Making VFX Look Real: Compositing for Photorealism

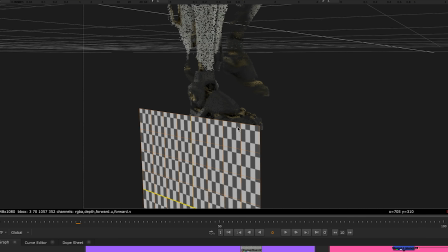[8:15]
And using the 3D tools in Nuke, we can then place a card at each of those points of contact and mask out the foot as it makes contact
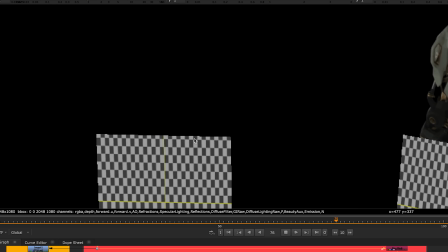[8:22]
with the ground and since we have the 3d camera from our 3d scene these cards stick in place masking as the robot walks and creating
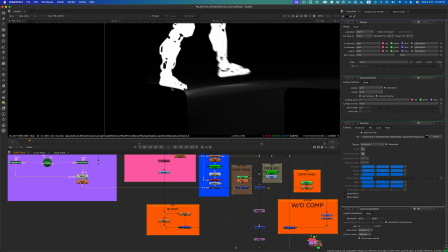[8:29]
the illusion that our robot is stepping into the dirt but now we run into a new issue our cards are too perfect and while there's a few ways we could achieve this next effect what's great about nuke is the community around it that have built endless supply of tools or gizmos as they're often called with the vast majority of them being free to download off a nukepedia or github take this one for example fractal blur by Richard
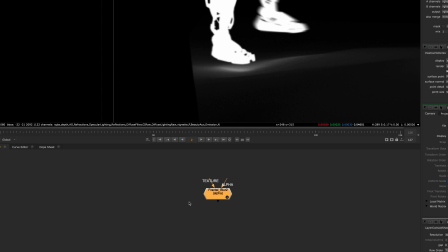[8:49]
Frazier all you need to do is copy this code paste it into our script another great advantage to Nuke this node will now add noise to the edge
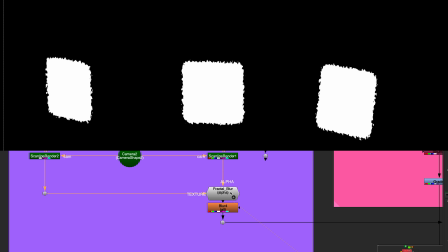[8:55]
of any alpha and we can use that to break up the edges of these cards the result is a small tweak that goes a long way to add realism to our composite and speaking of adding realism Nuke's lens distortion node helps us add yet another layer that brings our comp much closer to
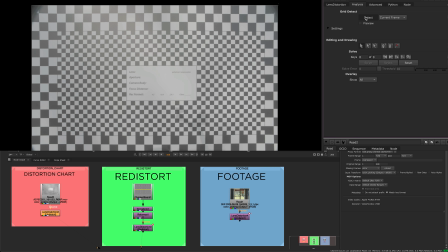[9:08]
looking like it was shot on set and not rendered on a computer with the lens distortion node you're able to feed it a
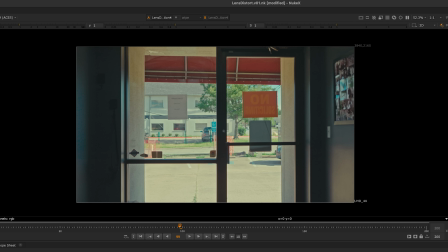[9:13]
distortion grid that you would have shot during production and create a matching re-distort node for your renders.
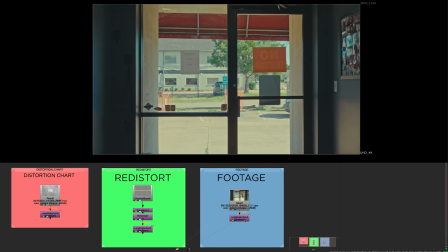[9:18]
But if you didn't, you're also able to use any footage with the fine lines or edges. You simply map what should be perfectly straight lines and the node does the rest of the work.
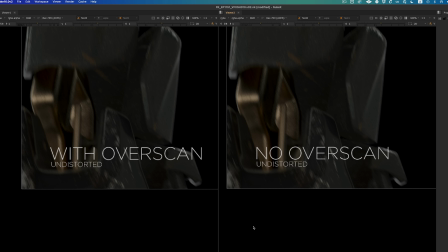[9:25]
And if your render is at the edge of the frame, you simply make sure that you've added overscan into it so that when you distort it, there's information to do so.
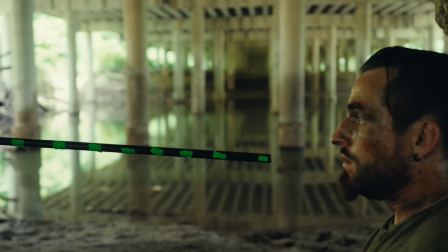[9:33]
Studying your plate for camera nuances is very important when comping visual effects elements onto live action plates.
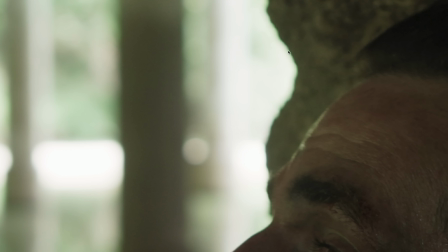[9:38]
Like this subtle green fringing happening here on our plate around the highlight areas of the background against any foreground.
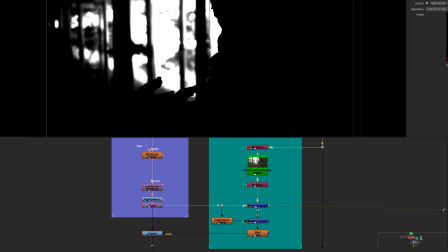[9:44]
To recreate this on on our render, we simply create an alpha based on the luminance of the background, then using the alpha of our rendered element to block out where it would be on the plate.
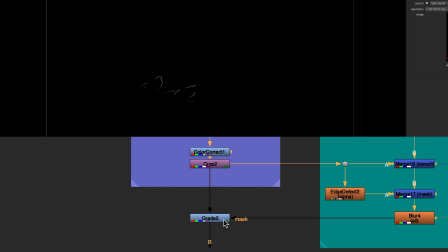[9:51]
Pipe that result through an edge detect node, which finds the edges of any alpha, give it a subtle blur, and then use that newly created edge mask to control a grade node, and boom. Green fringe applied. It's an effect that by itself seems incredibly subtle and almost unnoticeable,
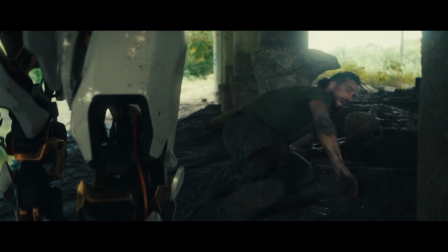[10:05]
but it's the sum of all these small changes that help trick our brains into not even thinking about the fact that this robot was never there.
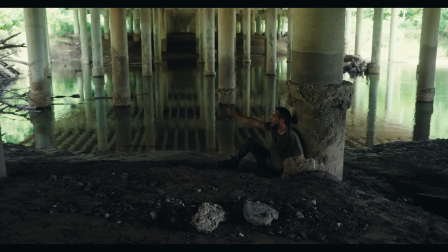[10:11]
And again, study the live action plate for all the things you should be adding to your visual effects. There's so much information there for free. You just have to look. Matching noise or grain, shadows, and highlights along with your general color temperature of your footage is one of the most important things you can do when comping to make sure things look in place.
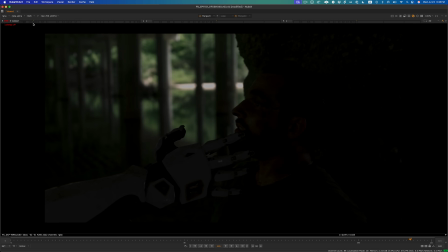[10:27]
And Nuke's tools help you do this easily. You can quickly gain or gamma up or down your viewer to make sure your highlights or shadows match your plate.
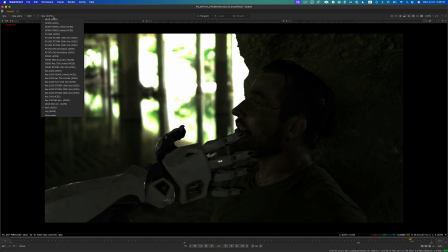[10:35]
You can preview different color spaces directly in your viewport to make sure your comp is looking correct in all of them, all while not affecting your final export.
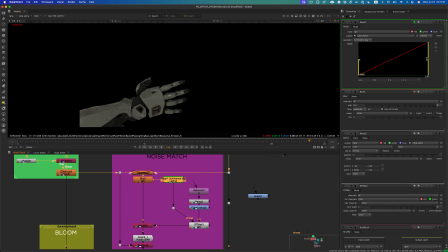[10:41]
For noise and grain, we'll look at each channel individually and add accordingly. After just a 0.5 blur to take the edge off our perfect renders, we'll create an alpha based on the luminance,
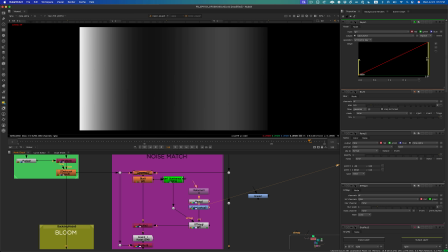[10:50]
then remap that black and white value using a ramp, pipe through a color lookup,
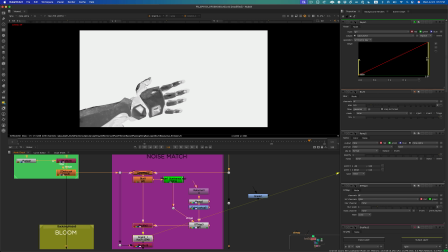[10:54]
curves node for your Photoshop users, and then use that alpha to control the strength of the grain we're applying back over our render.
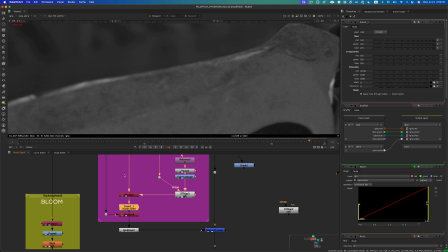[11:00]
Using R to see the red channel, we bring the noise in line with what's on our plate and then repeat that for green and blue. You could get even fancier and make this node tree per color channel and merge them all back again, but we ain't got time for that today.
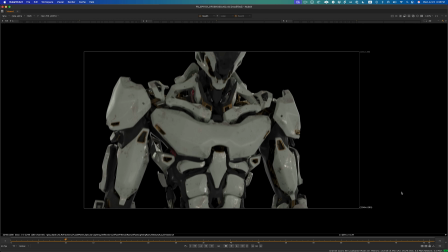[11:13]
Lastly, a little bonus breakdown of some of the awesome advantage of a node-based workflow that lets you easily alter your render without having to go back to your 3D program.
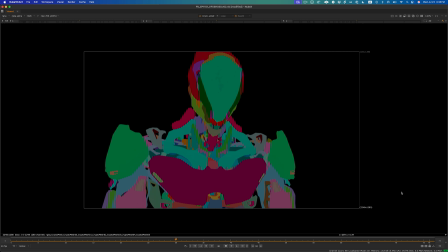[11:21]
After all, your render should empower your comp artist to create the best version of the shot possible. This is a crypto map.
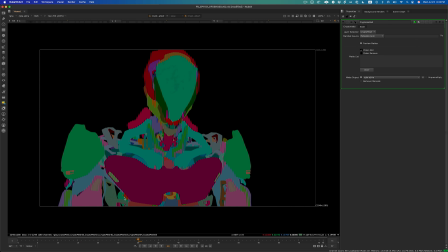[11:26]
It's created at render time in your 3D program and gives us what can be called a clown pass or an ID pass.
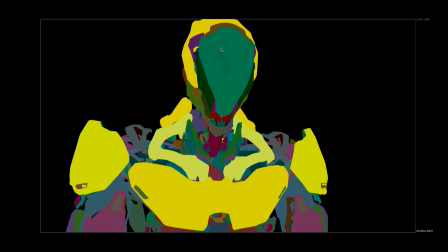[11:31]
Basically, it assigns a random color to every object in your scene that then becomes an easily selectable quick mask and allows you to mask off as many or
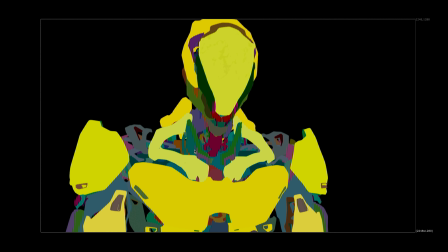[11:38]
as few individual objects and use that subsequent mask to isolate any part of your render or AOV breakout to tweak almost any aspect of your
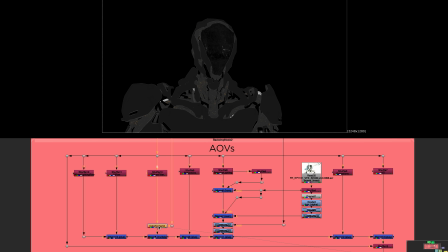[11:45]
render rather specifically. Like here where we use it to select all the parts of the robot that were white, shift the white material to a more ominous black in the diffuse filter AOV, suck out the brass from the metal accents in the specular lighting AOV, and voila, an alternate version of our killer robot assassin without re-rendering a thing.
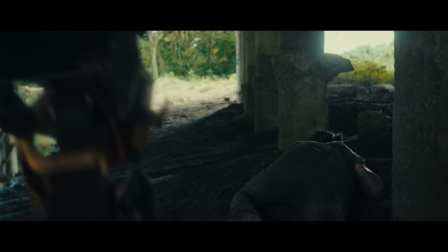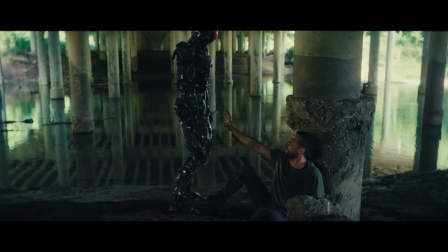[12:11] Wait! Wait! Please! Please!